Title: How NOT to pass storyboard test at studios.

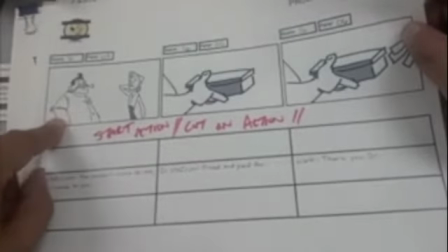(12:40)
The dentist is giving back, and probably should have started the action here as the dentist is beginning to hand him the shoes, and then we finish the action with him handing him the shoes.
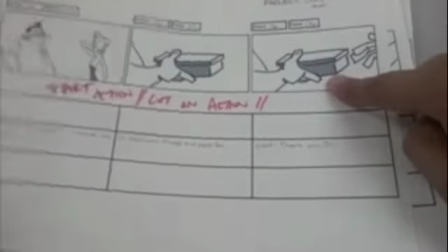(12:50)
We see Walt grabbing the shoes, and then all of a sudden it just vanishes.
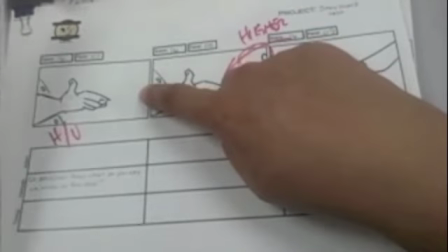(12:53)
So I would have done the last pose here with Walt taking the box.
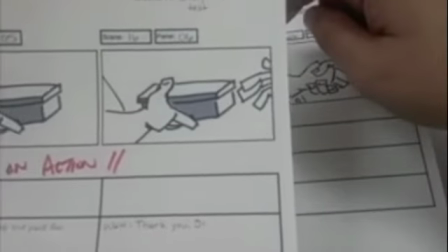(12:59)
So we go from the box being grabbed, and then it's just gone.
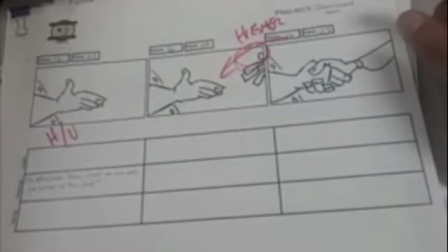(13:04)
So I would have just fleshed it out. Just try to make it, I guess more idiot-proof sometimes.
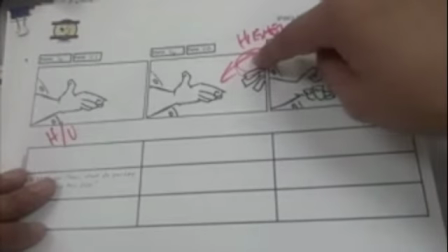(13:09)
I would have entered the hand a little bit higher. I know this is pretty anal. I would have entered the hand a little bit higher because it's more of like a confident, hey, I did it.
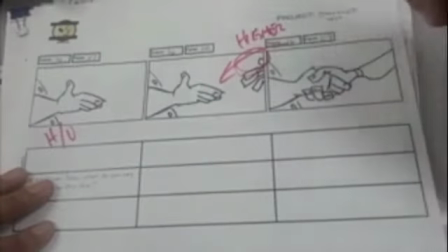(13:18) Thanks for getting me my shoes.
In contrast to the straight bringing in, and that's just kind of acting preference more so than really anything that wasn't really taken away from you.
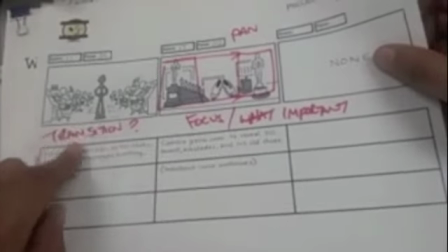(13:27)
No transition to get us to where Walt's successful with his team of artists doing his thing,
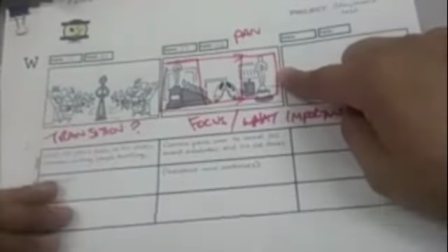(13:33)
and then on this shot, it just was a shot of just a bunch of trophies, his shoes,
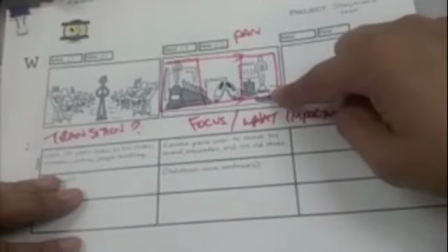(13:38)
and his medals.
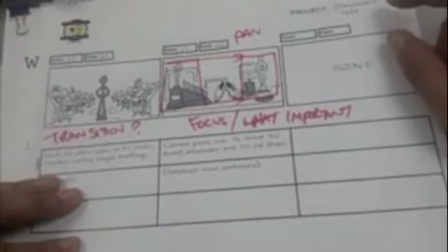(13:39)
But I would have done more of a pan shot to give us more focus as to what is the point of the shot, kind of letting the audience say, see this, see this, see this.
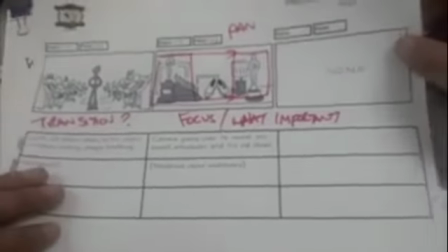(13:47)
This is, it kind of gives a more of a interesting way to see the details that has to happen.
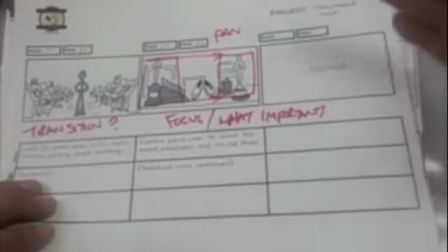(13:54)
But the way you had it set up, nothing was really that important. It just was all kind of on the same level, all kind of the same minutia, and so it's just not really staged well.
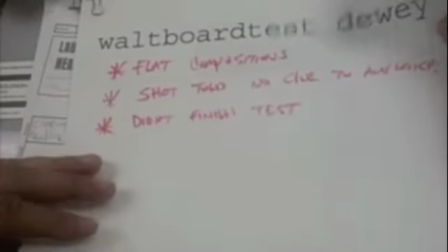(14:03)
This one was given in. The artwork was nice, but there's flat composition.
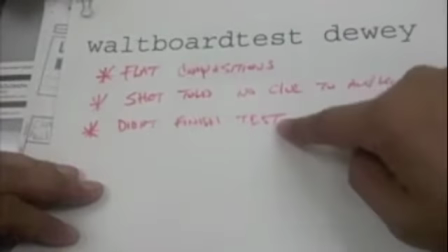(14:10)
Shots. A lot of the shots told no clue to the audience, and it didn't finish the test. One thing, if you're gonna do a storyboard test, you got to finish it.
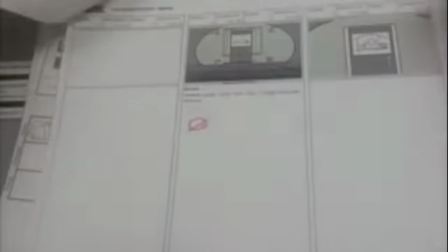(14:18)
That's just kind of rule number one. So we see the
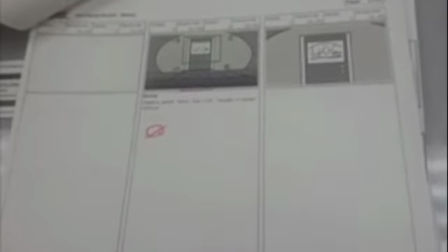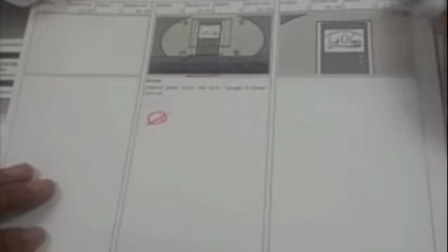(14:29)
door to Laugh-O-Gram, and then we get into Laugh-O-Gram again. Pretty flat comps.
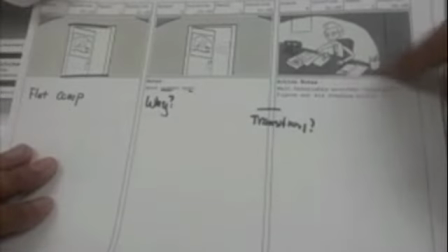(14:35)
The way that shot again, this transition of Walt being struggled with his bills.
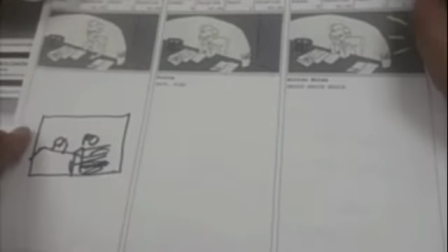(14:40)
We should have because he's struggling with his bills. The composition should have been more of the bills are piling up to be the central of the composition,
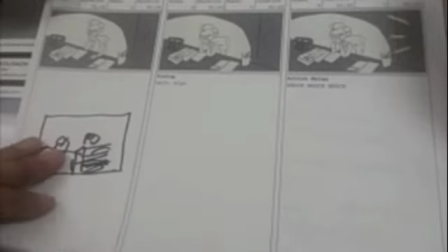(14:48)
and then we see little Walt in the background or something like that to emphasize that it's the bills that are overwhelming Walt.
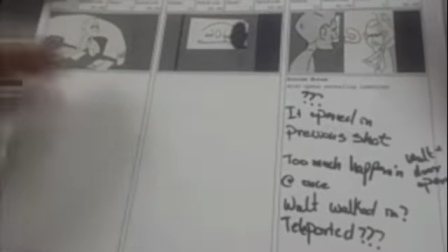(14:53)
And then Iworks comes in.
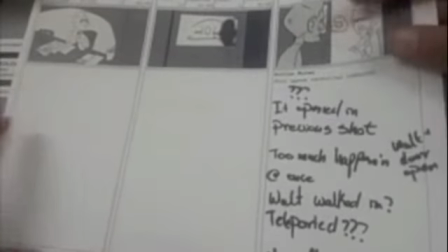(14:58)
See, it opens the previous shot. Too much happens. Walt walks in.
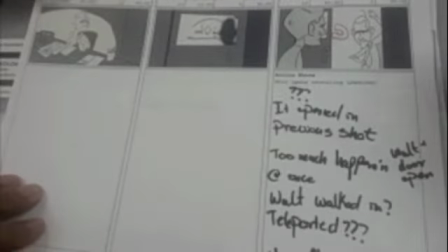(15:05)
Is he teleported as he comes in? Also, flat camera, emotion impact.
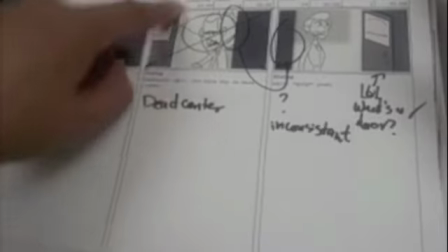(15:11)
You kept him dead center on what it is. You kept your lines parallel to the frame.
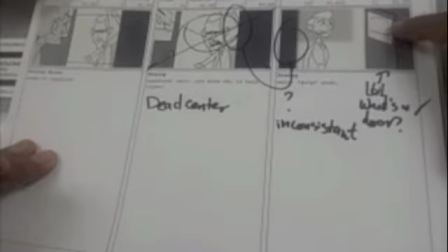(15:19)
Let's see. Let's see what's on the door. I think you I think you swapped doors on your position there.
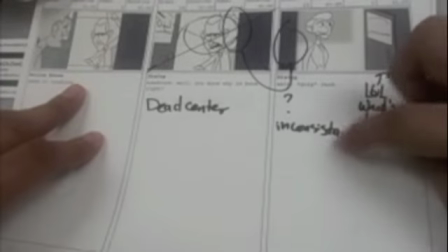(15:28)
Let me see what you do here. Bum, bum, bum, bum, bum. Inconsistency with the door there.
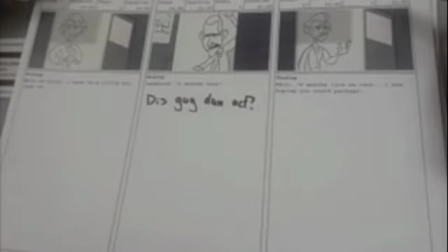(15:34)
It's been a while since I've looked at this test. This guy, let's see.
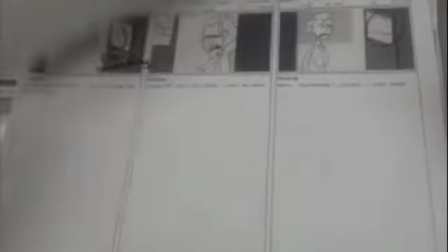(15:39)
Again, just kind of flat, boring composition. Really, not even great acting as to what's going on here. Inconsistency of your backgrounds.
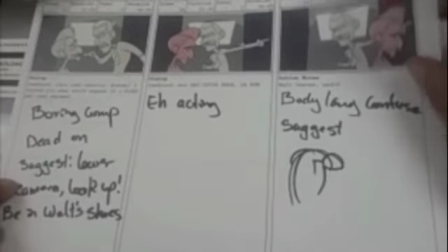(15:49)
Boring comp. Dead on's just lower camera. Look up. Be on Walt's shoes.
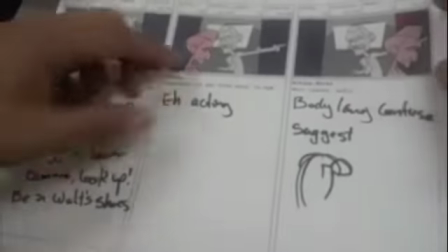(15:56)
Not really great acting. Almost a tangent there.
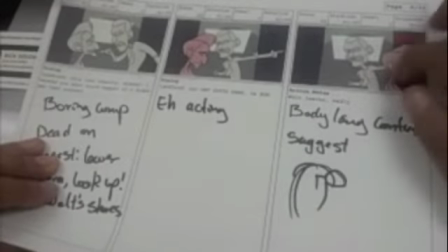(16:03)
I don't know. It's really not telling us much of what's going on with the characters here.
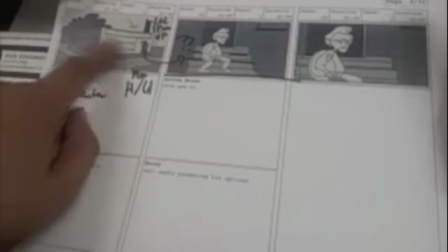(16:09)
Dead center on the building and the composition. We don't really know where we are.
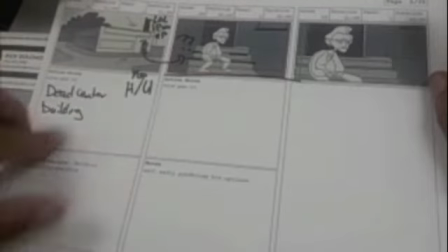(16:15)
The assumption is that we're at a laphogram. We need a hookup. So this is Walt here, evidently.
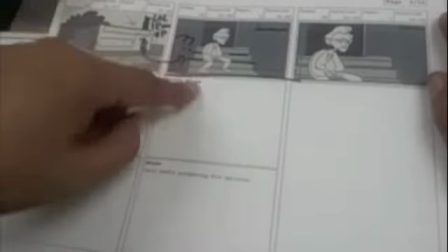(16:20)
He's on a chair. Your stairs are parallel with the picture frame.
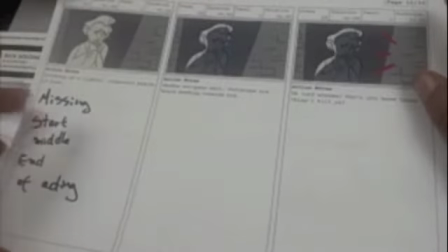(16:28)
Missing start, middle, and end acting here.
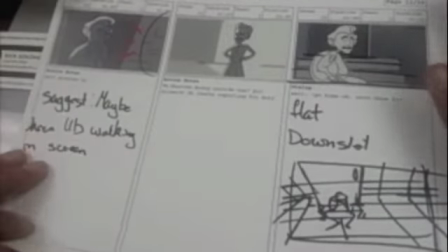(16:33)
We're going to Walt smoking cigarettes, and then Iwerks comes in. That was clever when you talked about Iwerks coming in and saying, those things will kill you.
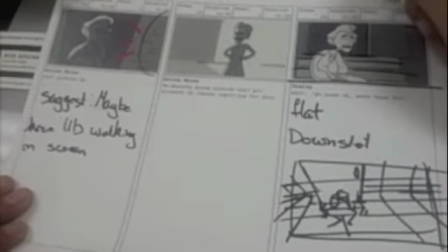(16:41)
That was a little bit clever gag in there that wasn't in the script. So I like you plushing that a little bit.
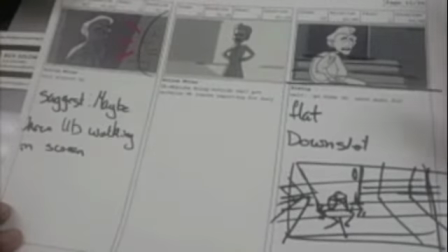(16:46)
On this one, it's just a flat comp.